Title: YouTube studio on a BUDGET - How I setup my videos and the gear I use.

Hello and welcome to a little behind the scenes video where I'm going to show you how I set up for all of my studio shots. So I'm going to show you the various bits of equipment that I use and how I set it all up for my videos to try and keep as consistent a look as possible. Now if you've seen the video I put up the other day you will know that basically whenever I shoot all these videos it's in the middle of our front room.
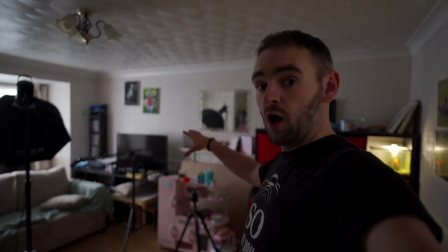[0:23]
And obviously all the kids toys do heavily restrict where I can shoot. so generally all of
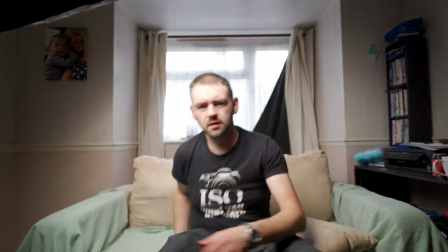[0:30]
my videos are shot in the corner over here now I always he
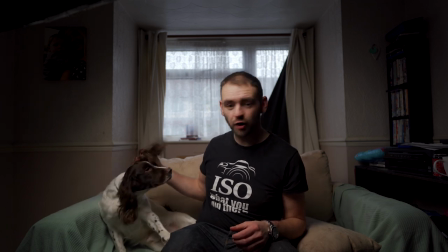[0:39]
always wants to get in on the action soon as I sit down he knows what's going on I always pull the couch out away
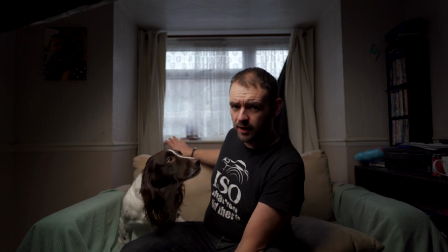[0:46]
from the curtain for two reasons firstly because I want a bit of separation from me and the curtains in the background I want them to go
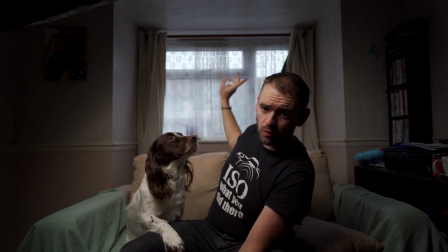[0:54]
slightly out of focus and also it allows me to bring this archway into the shot as well so it kind of acts like a framing as well
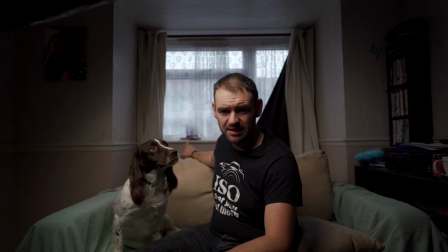[1:03]
now the problem with me shooting against the window in this situation is that's the only window in this room so i'm very heavily backlit
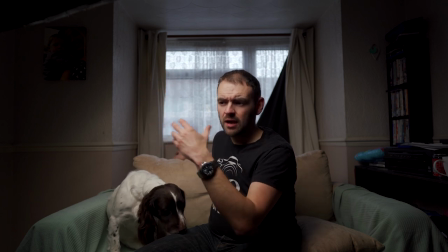[1:11]
i can offset that with the key light not a problem at all but i don't do that for two reasons firstly being able to see out the window would
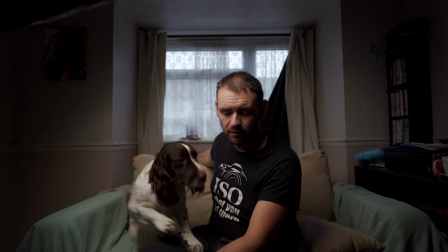[1:20]
probably be a distraction secondly i then wouldn't be able to have the blue light in the background so i always shoot with the curtain shut you are a nuisance
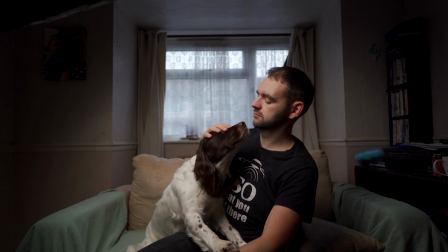[1:28]
you are however if i just shoot with
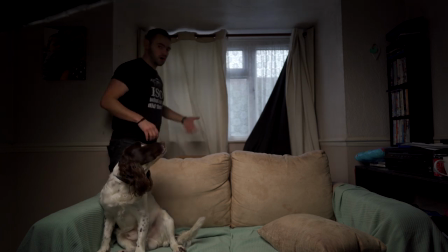[1:34]
the curtain shut you still get a lot of light coming through so i've got this black
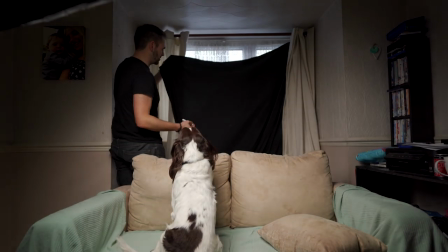[1:39]
sheet it's just a plain cheap photography backdrop nothing particularly special it still lets light through but it cuts out most of it and a couple of closed
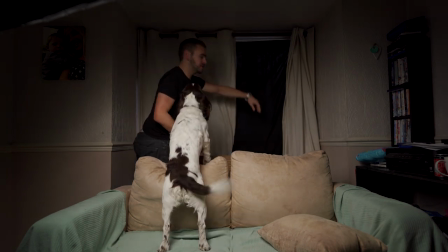[1:46]
pegs and i just peg it up against the window with that and the curtain shut you'd think it was nighttime.
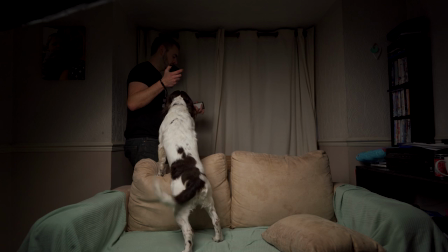[1:54]
Then for the backlight I have a pair of the Bowling P1 lights which I absolutely love and I just have the pair of them on the floor.
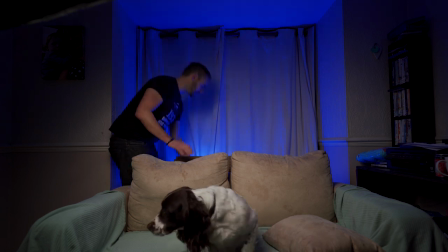[2:03]
I use the little arm to try and angle them back slightly so they're pointing towards
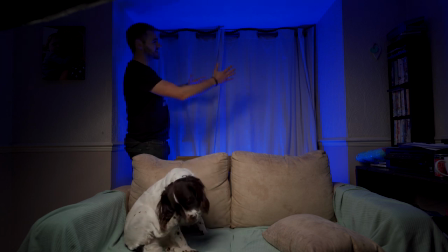[2:08]
the curtain but still mostly upwards so it tries to keep the light inside the archway. Some of it will spill out but the majority of it's going up against the window.
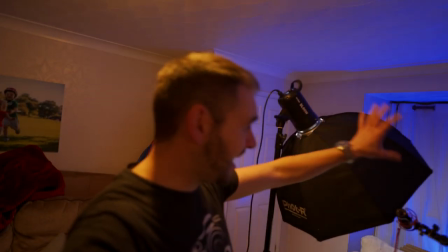[2:20]
So that's the backlight sorted.
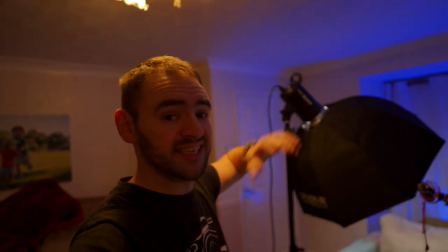[2:22]
For the key light I'm using the Godox SL60W which is a 60 watt continuous LED light but I'm not at full power.
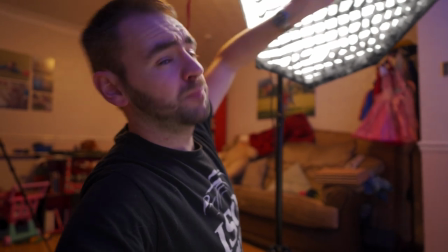[2:30]
I'm only at about 50% at the minute and then I've got that coupled up to with just a budget 27 inch I think it is octabox.
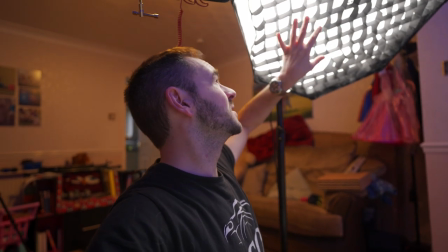[2:38]
I got the grid a few months ago and the idea is with that it tries to cut out a lot of the spill from
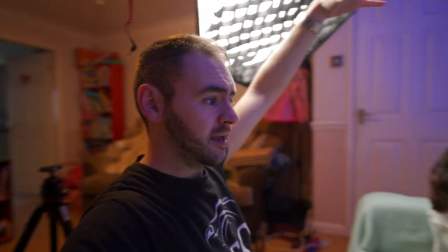[2:43]
going all over the back wall so i can try and angle the light and keep it mainly landing on the couch
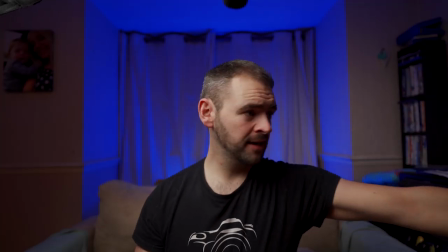[2:49]
then for audio i have a second light stand that i position to the other side and there's a little boom bar that comes out here and on the end of it
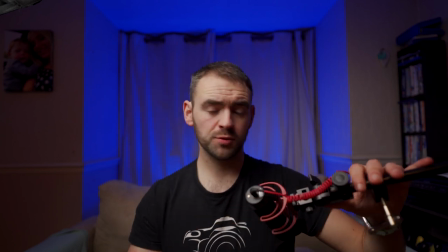[2:56]
is a rode video mic go so it's only the cheap one it's not one of the really expensive ones and i hook
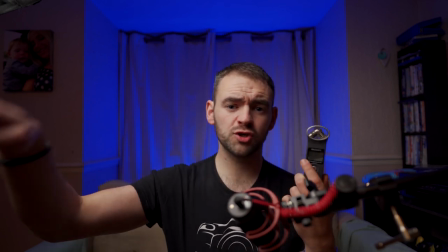[3:03]
that up to a zoom h1 external recorder so i don't hook it straight into the camera i want the better quality audio from
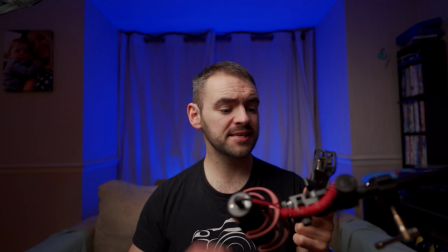[3:10]
this so this isn't set to record mp3s either this is set to record WAV files which are a much higher bit rate.
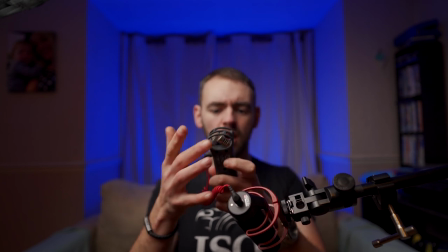[3:17]
Now the cables on these aren't particularly long and if you just left it hanging free it'd
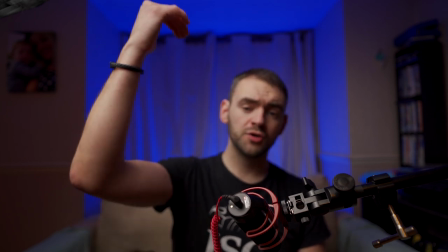[3:22]
be in the frame or you'd have to move it up so high that the camera would be too far away.
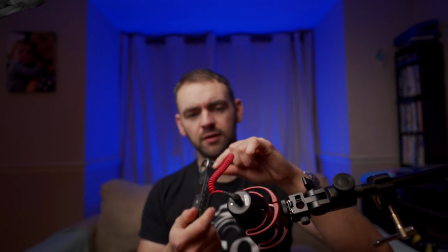[3:27]
So up until recently what I did was I had a three and a half mil extension cable that
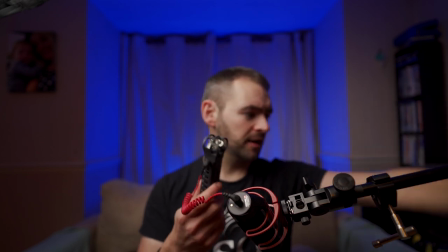[3:32]
would run this all the way down the stand and I could just put it off to the side out of shot.
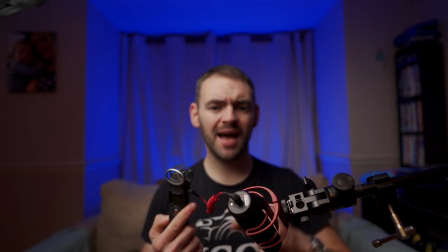[3:38]
The problem I found with that is it seems that the cable adds a lot of interference into the audio signal and then when you try and get rid of that later it really hampers the quality.
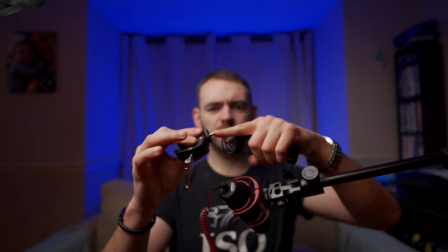[3:48]
So I bought this little cheap clamp that's got a quarter mil screw thread and then just this clamp arm here.
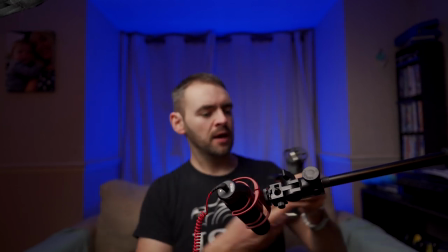[3:54]
So I just screw this onto the Zoom H1 and then I can clamp the H1 onto
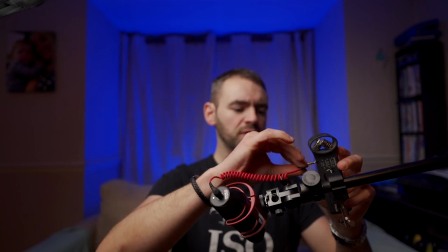[4:01]
the arm so this keeps it close enough to the microphone that I can plug it straight in without an extension cable.